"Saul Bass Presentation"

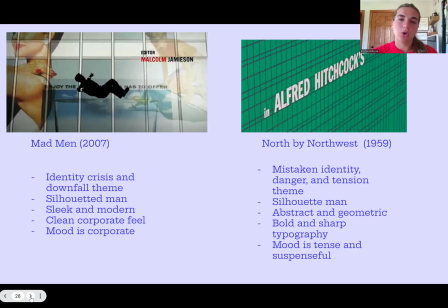1232s
Um, you can really see that through pretty much all of the Mad Men sequence.
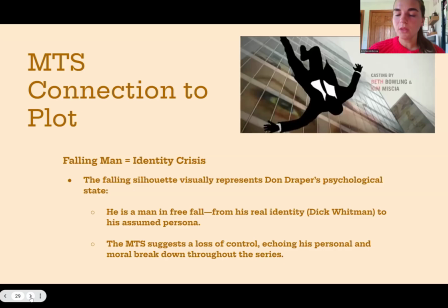1239s
Next up, we have the movie title sequence connection to the plot. So the main theme or the main um, item that, or the main character in the movie title sequence is the falling man,
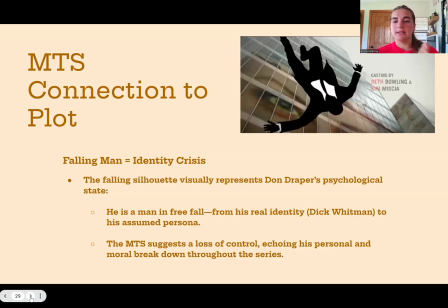1253s
which really represents the identity crisis that Don Draper, the main character in Mad Men, is experiencing. He is in free fall from his real identity to his assumed persona.
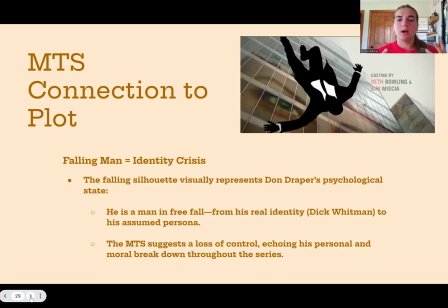1266s
This just suggests the loss of control, the loss of his own personality, his own breakdowns. He's going through personal and moral breakdowns throughout the series, and that's just really shown through the free fall of the movie title sequence.
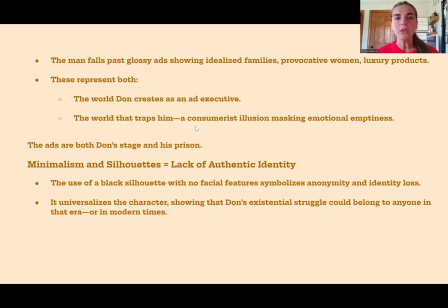1282s
Next up, we have the man falling past just glossy ads. It shows provocative women,
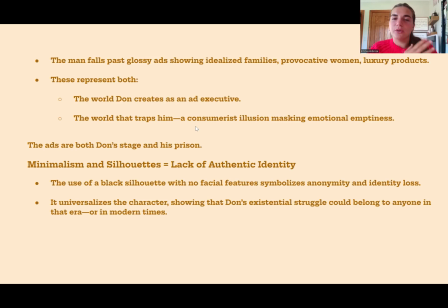1294s
luxury products just represent both of the world he creates as an ad executive, but also the world that he's really trapped in. And he's trying to be like this family man, but he's trapped in this corporate world. And so it's both his prison and where he's trapped, but it's also his stage.
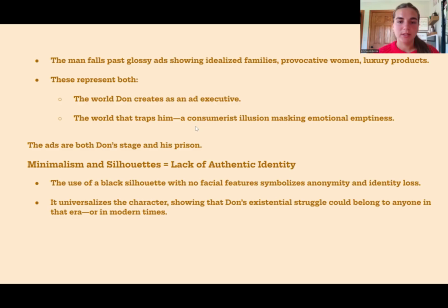1312s
And then you have minimalism and silhouettes, which is a lack of authentic identity. So the use of a black silhouette with no facial features symbolizes anonymity and identity loss that he is struggling with. He doesn't know who he is anymore.
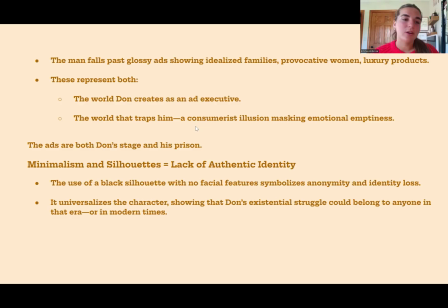1328s
He's trying to juggle a bunch of different character roles and he's kind of lost himself in all of that. And then it universalizes the character, showing his existing struggle. It could belong to anyone in that era.
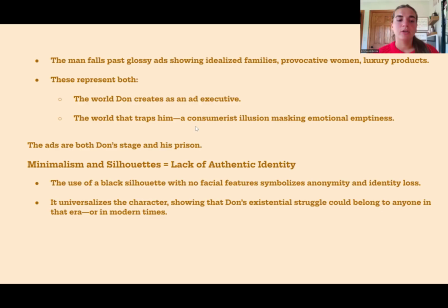1342s
It's not just because it's this one person that it's his issue, that there's definitely multiple people that are struggling with that specific issue.
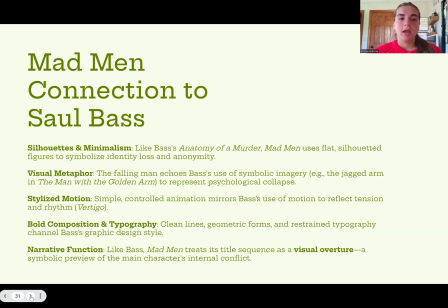1350s
Next up, we have his Mad Men's connection to Saul Bass. Um, the main one I'd say is silhouettes and minimalism. Like Bass's Anatomy of Murder, Mad Men uses the flat silhouetted figures to symbolize identity loss.
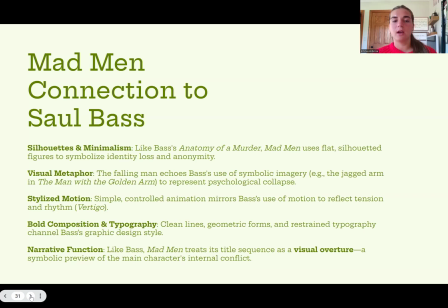1366s
Next up, we have visual metaphors. The falling man of Don is just echoing Bass's idea and use of symbolic imagery in the jagged arm with the man with the golden arm,
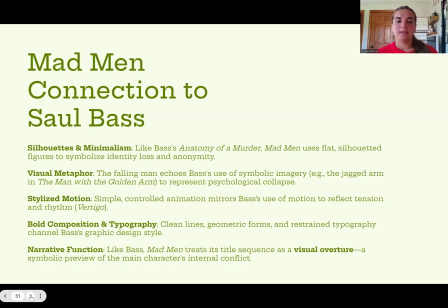1384s
which he's again struggling with the heroin addiction, which is it's the same idea as the falling man that's struggling with identity crisis. Next, we have motion, so simple, controlled, animated mirrors. Bass's use of motion to reflect tension and rhythm, which you can see in Vertigo.
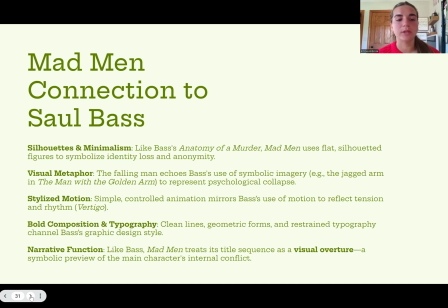1404s
Next up, you have bold composition and typography. Clean lines, geometric forms, and restrained typography channel Bass's graphic design style. Again, he created that kinetic typography, which you can see all throughout Mad Men's title sequence. Next up, you have narrative function.
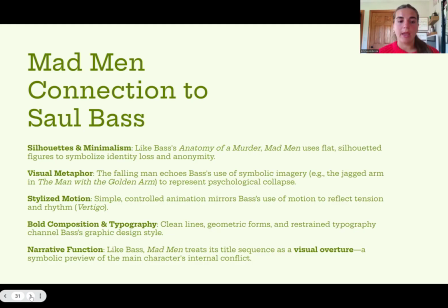1423s
It treats the title sequence as a visual overture, a symbolic preview of the main character's internal conflict.
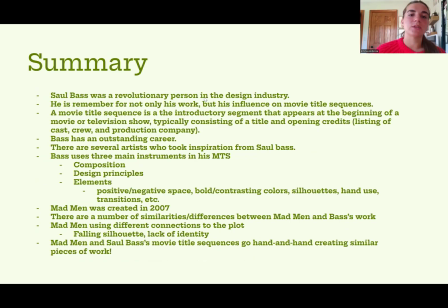1432s
And then finally, the summary. Again, Bass was a revolutionary person in the design industry. He is remembered not only for his work, but his overall influence to movie title sequences. Without Saul Bass, I don't think that the movie title sequence industry or movie title sequence in general would be anywhere near where they are today.
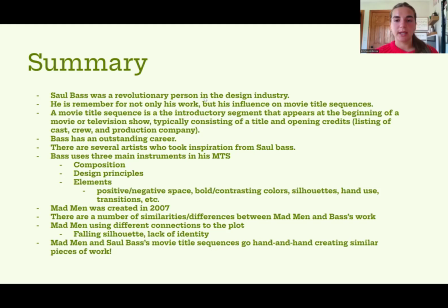1453s
Again, the movie title sequence is just an introductory segment that appears at the beginning of the movie or film or TV show, which consists of the title, the credits, and gives a little bit of an idea for what we're getting into.
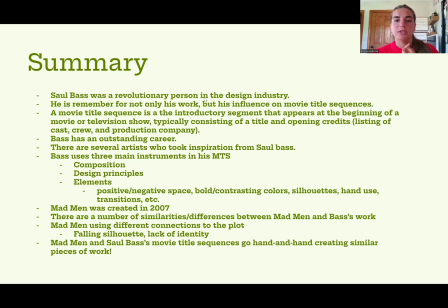1466s
Bass had an outstanding career. He made a bunch of posters, a bunch of ads, and he had tons and tons of um, nominations and awards that he was given for his work and for his brilliance.